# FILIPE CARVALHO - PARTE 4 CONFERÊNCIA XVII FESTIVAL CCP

The Leftovers, isto é na HBO. Isto foi pelo Lassarovski, também, Chicago. The Leftovers é sobre pessoas que desaparecem assim de repente. Milhares de pessoas no mundo inteiro desaparecem num dado instante. E o genérico tinha que transmitir-se de alguma maneira. Os produtores da série disseram que queriam... A ideia deles era... Ah, nós achamos que era girar em quadros renascentistas? e apagarem de lá certos gajos e assim da velha de é que desapareciam pessoas e eu disse a Sorowski, isso é muito estúpido e ela pois é e por isso é que nós queremos que faças outra coisa e internamente vamos fazer outras coisas e depois vamos fazer essa porcaria, essa proposta que eles querem porque o que fazes sempre é faz o que o cliente diz e depois faz aquilo que tu queres fazer também ou aquilo que tu achas que é o melhor Eu faço isso às vezes também. Às vezes eu faço aquilo que o cliente quer, nomeadamente quando são coisas da NFL ou da ESPN ou coisas mais de desporto, um bocadinho mais básicas. Faço aquilo que é o standard, que eu sei que eles vão gostar e é mais ou menos o que eles estão a pedir e tal. E depois faço uma coisa que rasgo, mais ou menos para poder pôr no portfólio.
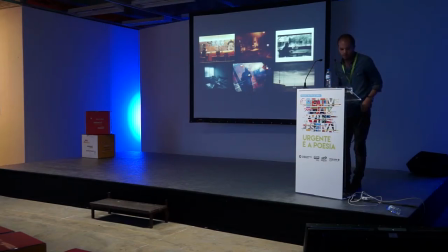[1:27]
Leftovers, eu fiz a pesquisa do costume. e eu Leftovers é, ou seja, o nome da série é Leftovers, as pessoas que ficam ou seja, o foco da série eu li o script dos primeiros dois episódios
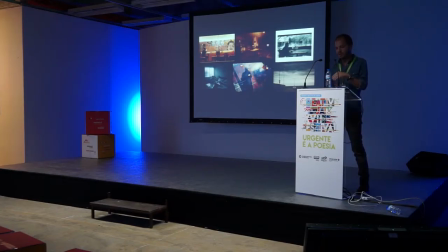[1:42]
o foco da série não é o desaparecimento em si não é o momento e não são as pessoas que desaparecem as pessoas que ficam eu achei que era o que era as pessoas que ficam então comecei a imaginar eu penso sempre em movimento de câmera e depois às vezes lixo-me para encontrar a fotografias online, mas eu penso sempre em movimentos de câmera e sets e não sei o quê.
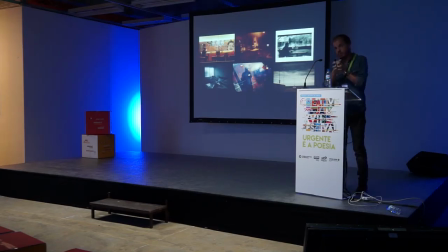[2:02]
Então, aqui é o primeiro plano. Aqui a ideia era um split screen. Um split screen quer dizer, a câmera só mostrava, em vez de estás a filmar isto assim, filmavas assim. Filmavas assim. Ou seja, eu queria sempre mostrar muito espaço negativo.
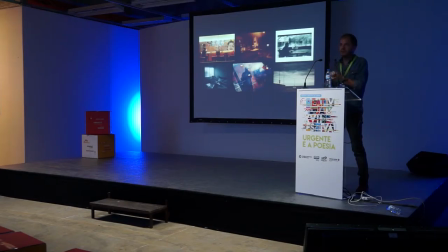[2:18]
E focar na pessoa que ficou sozinha. E tu assumes que o espaço negativo, e a expressão da pessoa, e o body language, que falta qualquer coisa fora de frame. esse Ford Frame são as pessoas que fugiram que desapareceram estes são os frames de referência eu sabia que ia ter sombras em determinada altura
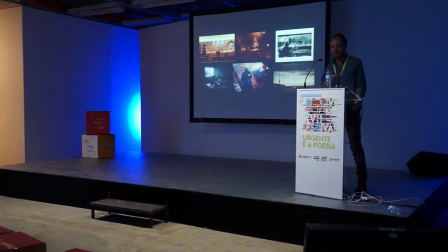[2:35]
e para não ser sempre pessoas em planos negativos ia ter também coisas como carros sozinhos, com o pisco ligado qualquer coisa do jeito
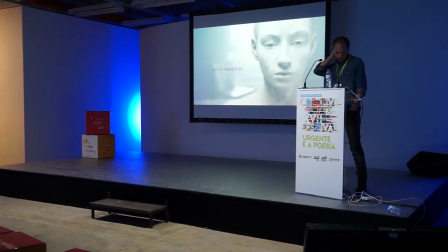[2:45]
estes são os frames que eu decidi depois fazer eu fiz 4 propostas esta é a proposta que eu gosto mais eu chamei esta proposta a frozen time ou a frozen moment e são pessoas que, estas são as pessoas sim que desapareceram e são congeladas no tempo
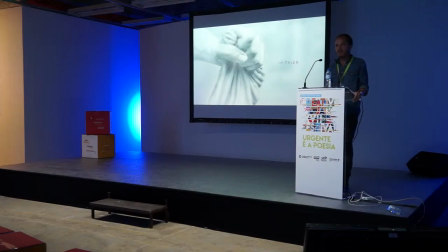[3:08]
aqui poderia ser aqui a ideia é puxar a imaginação da pessoa, isto pode ser qualquer coisa, pode ser a mãe a puxar o filho pelo não desaparecer alguém a tomar banho e de repente desaparece
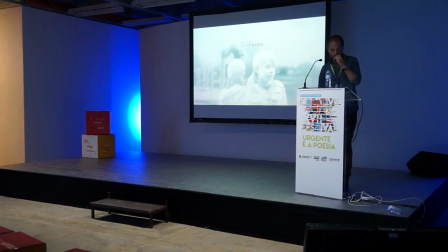[3:21]
e fica a água a correr duas crianças a brincar no parque infantil The Leftovers